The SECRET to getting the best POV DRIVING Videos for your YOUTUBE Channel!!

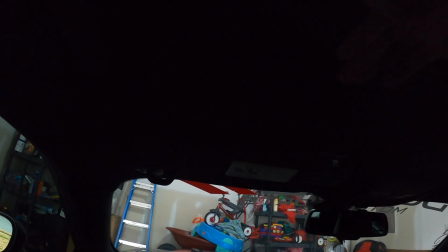[4:05]
So you guys end up, like I said, up in the ceiling, looking down and not angled where I want you guys to see,
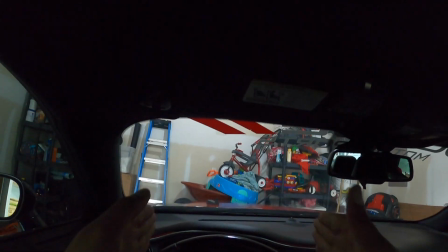[4:10]
because the best view is gonna be straight forward out the window so you can see everything around me.
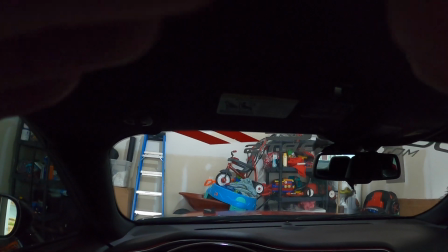[4:15]
And that's where on this mount and using this one, it kind of hurts you in that sense,
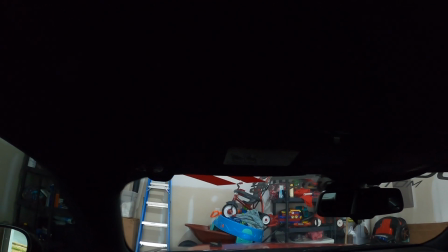[4:21]
because your eyes are about a few inches lower than where the camera is actually mounted.
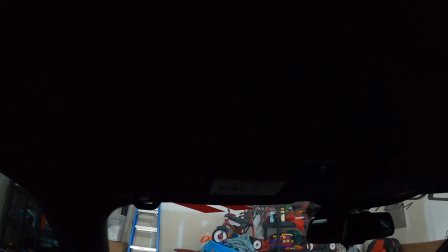[4:25]
So what you're seeing out your eyes, well, I'm seeing out my eyes, is not exactly what you guys are seeing out the camera.
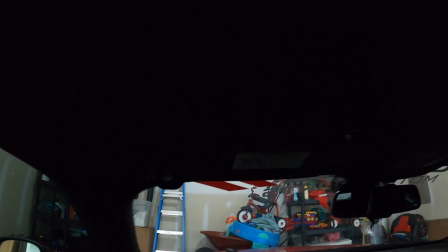[4:30]
So that's why I don't like using this mount as much.
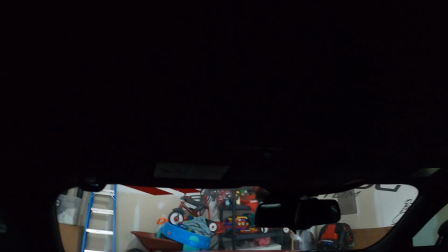[4:33]
I will show you a way to get around that with this one, but I'll show you how I typically record on POV drives, and you can see if it works out for you.
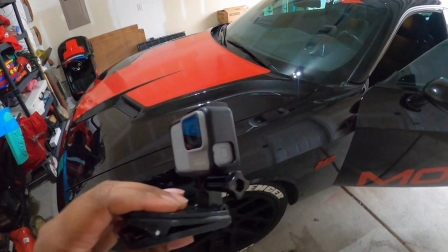[4:40]
All right, so this is how I typically record my POV videos. I use this clip here.
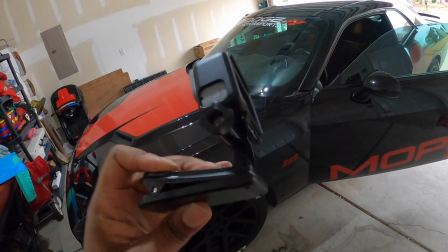[4:45]
Now, if you record it with me, it does look silly, but I feel like this gives me the best POV angle for you guys on any video I do like that.
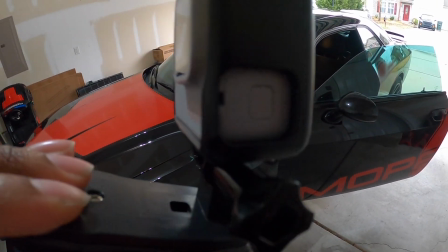[4:53]
So I take this clip, and I see I'm gonna have my GoPro mounted. My GoPro is mounted like that, and it opens like that.
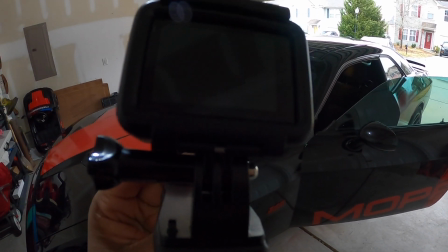[4:59]
So I'm gonna show you why it is mounted in this particular way. All right, so this is why I do it like this.
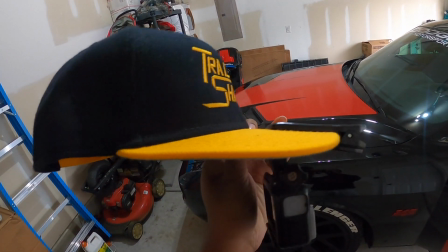[5:04]
So typically if I'm recording, I'm wearing a hat. Like it can work with any type of hat as long as it has a bill on the front of it.
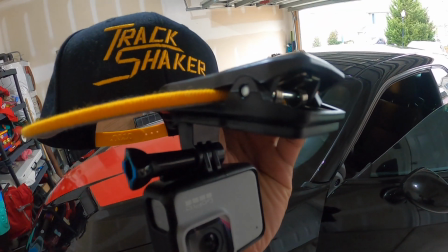[5:09]
And I mounted the camera upside down and clipped it to the hat. So when I wear it, this camera is now at eye level.
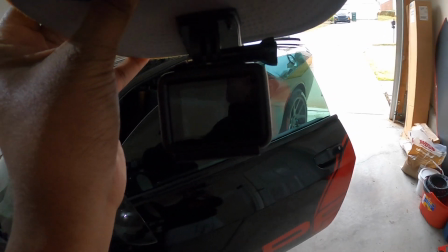[5:17]
Now the weird part of this now, when you go to record, is the camera will be right in your face.
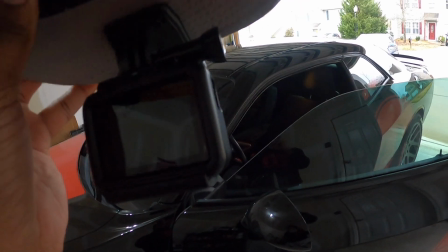[5:22]
I'm gonna tell you how to get around all that and how it feels natural. So let me get in the car and show you what this angle gives you.
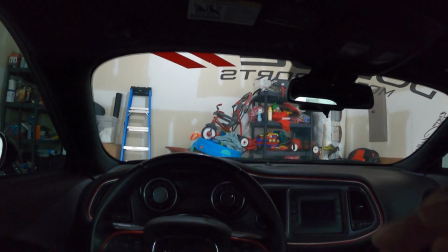[5:27]
All right guys, so I just showed you how I mounted this camera here. So the reason I like this POV a whole lot better, the camera is right at my eye level.
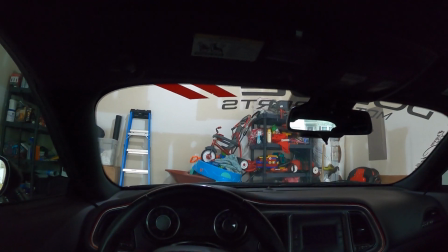[5:33]
So I don't really have to concentrate on where my head's pointed to make sure you guys are seeing what I'm seeing.
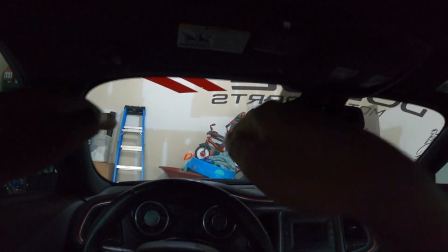[5:38]
Because when I look out the window, you guys are seeing exactly what I'm seeing. You guys are not looking into the ceiling of the car.
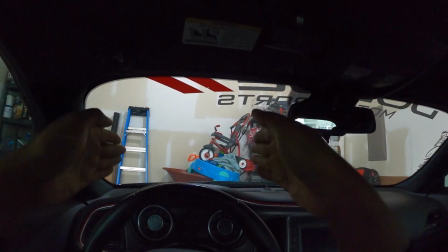[5:44]
You're not looking into the hood of the car. You're looking straight out the window as I'm seeing it, how I'm driving. And you can see my hands really good.
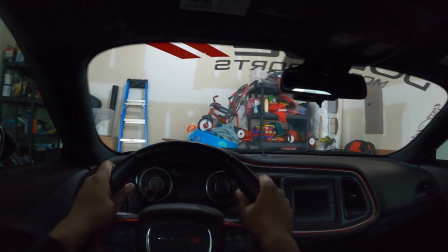[5:49]
You can see my speedometer, everything really good at this level.
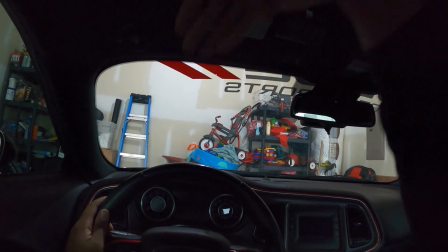[5:52]
Now, if I had the head mount, it'll be mounted up higher and it'll be a little bit harder to see the gauges and things like that if I wanted you guys to see that.
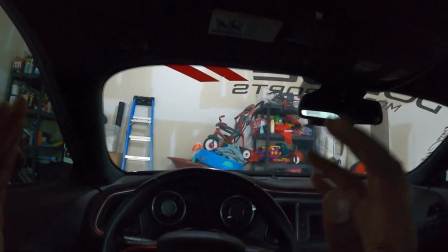[5:59]
And if that was the focal point of the video, from this angle, you are seeing the cockpit as I'm seeing it as I'm driving it.
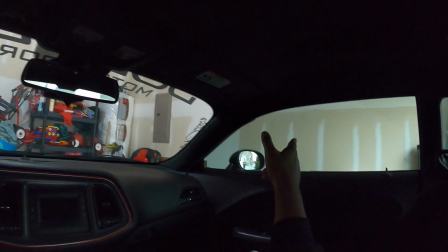[6:06]
So if I look over here, you're looking out the window with me and you can see all out the window perfectly.
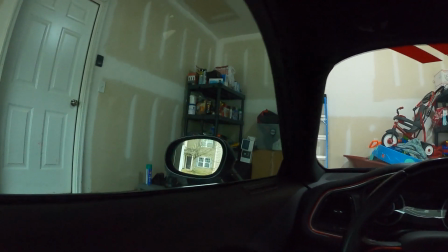[6:10]
If I'm looking over here, same thing over here, you guys can see right out the window with me. If I'm looking in the rearview mirror, you guys can see the rearview mirror as I'm seeing it.
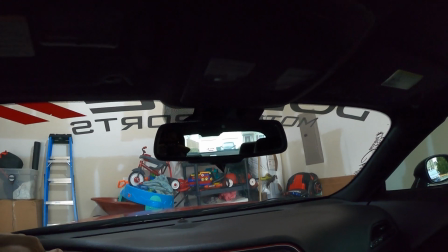[6:17]
If I look into this rearview mirror, like right here, y'all see me a little bit, y'all are able to see out the back of the car as I'm able to see it.
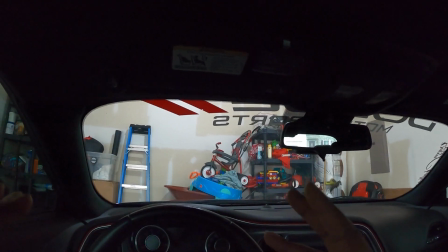[6:25]
And this to me gives you the best possible POV video I think you can get.
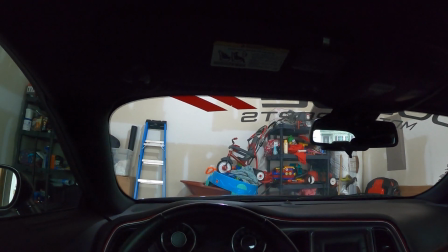[6:31]
My last few videos have been done this way. So if you've been seeing me drive POV, giving those clips, this is how I've been doing it.
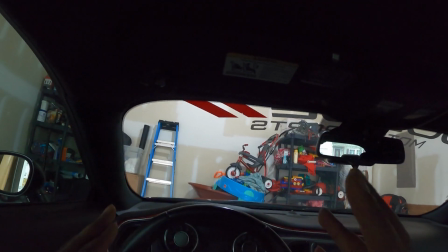[6:39]
Now the weird thing about this is where it gets a little awkward with doing it like this.
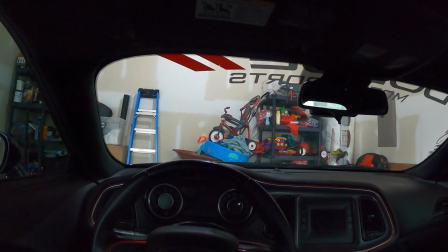[6:44]
Because this is at eye level, the camera is right in front of your face. It's really right in your eyesight.
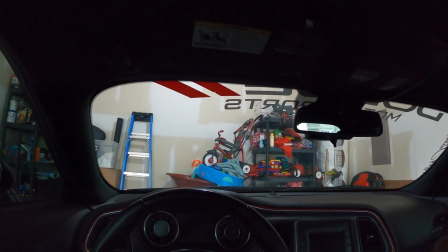[6:50]
And you have to train yourself to not look at the camera. You have to look past the camera.
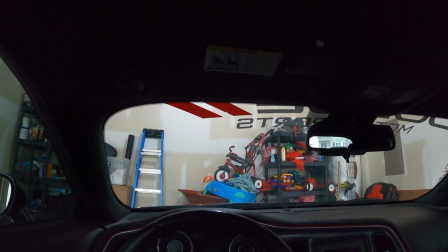[6:56]
It's kind of like your nose. Your eyes can actually see your nose, but but all your life you've learned to look past it, right?
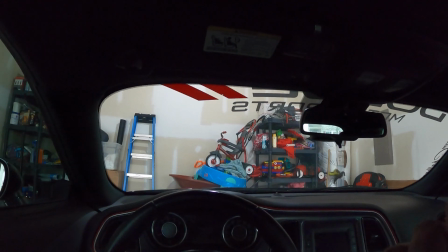[7:02]
You don't see your nose when you're looking, which is the same in this case. Well, a little bit different really, but y'all know what I mean, man.
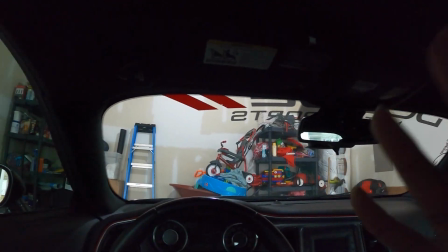[7:10]
It feels funny at first. It feels like it's blocking your view, but as long as I look past it, I'm good.
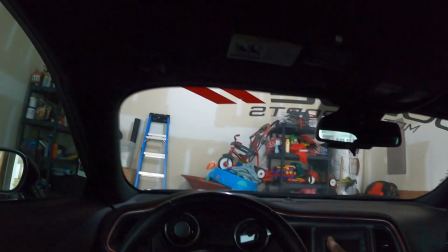[7:15]
I can drive like this, I can do whatever, and it doesn't feel funny. I've done this a lot of times.
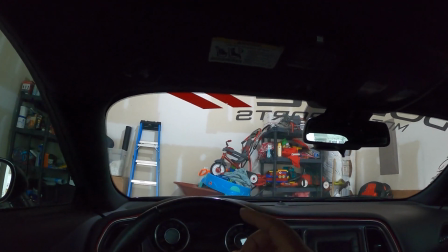[7:21]
I've done this plenty of times. Actually, I did it one of the videos where I was at Charlotte Motor Speedway.
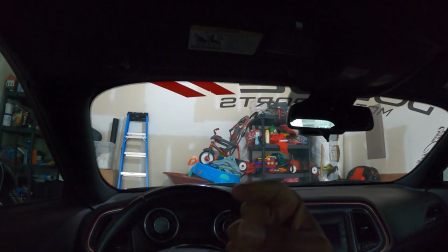[7:26]
I was driving like this, and I was actually driving up by the wall with the camera like this. If I got the clip, I'd drop it in there and show you guys.
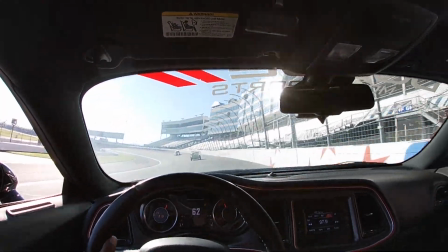[7:32] I'm gonna be right up by the wall.
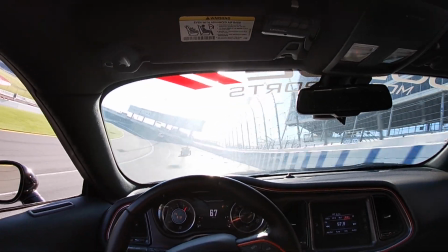[7:37] Up here by the wall.
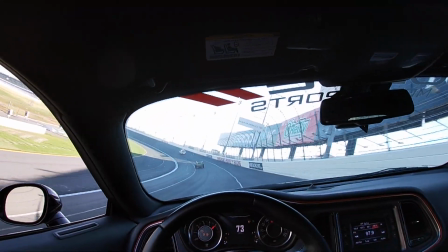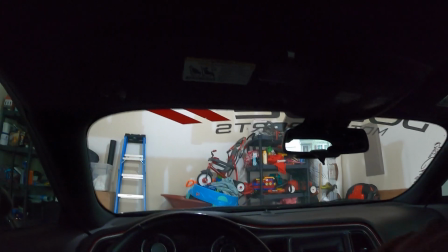[7:43]
But I'm really comfortable with doing this. So if you're not comfortable with doing this, but you want to get this shot,
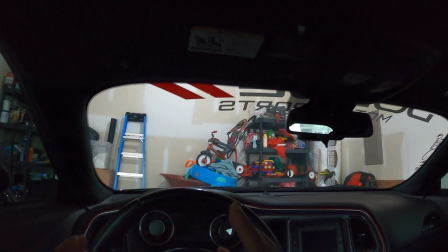[7:48]
my suggestion is probably drive around your neighborhood or in a parking lot or something to get used to seeing this camera how it is.
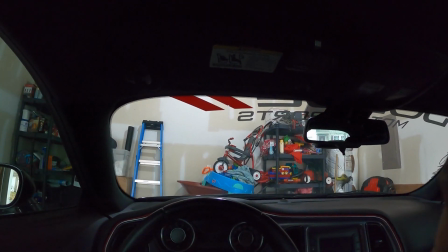[7:56]
It's not blocking my view, but you notice something's in front of your face.
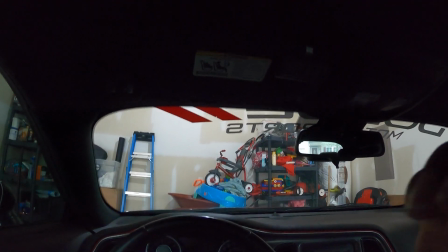[8:00]
So you really got to focus and concentrate on looking past it. If you're thinking too much about looking at the camera, then yes, it's going to be aggravating and you're not going to be able to do
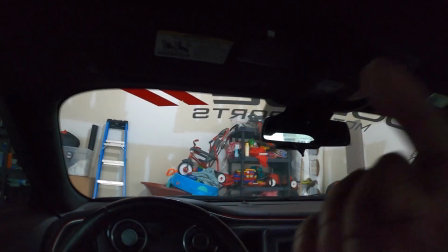[8:09]
it. But I've done it so many times.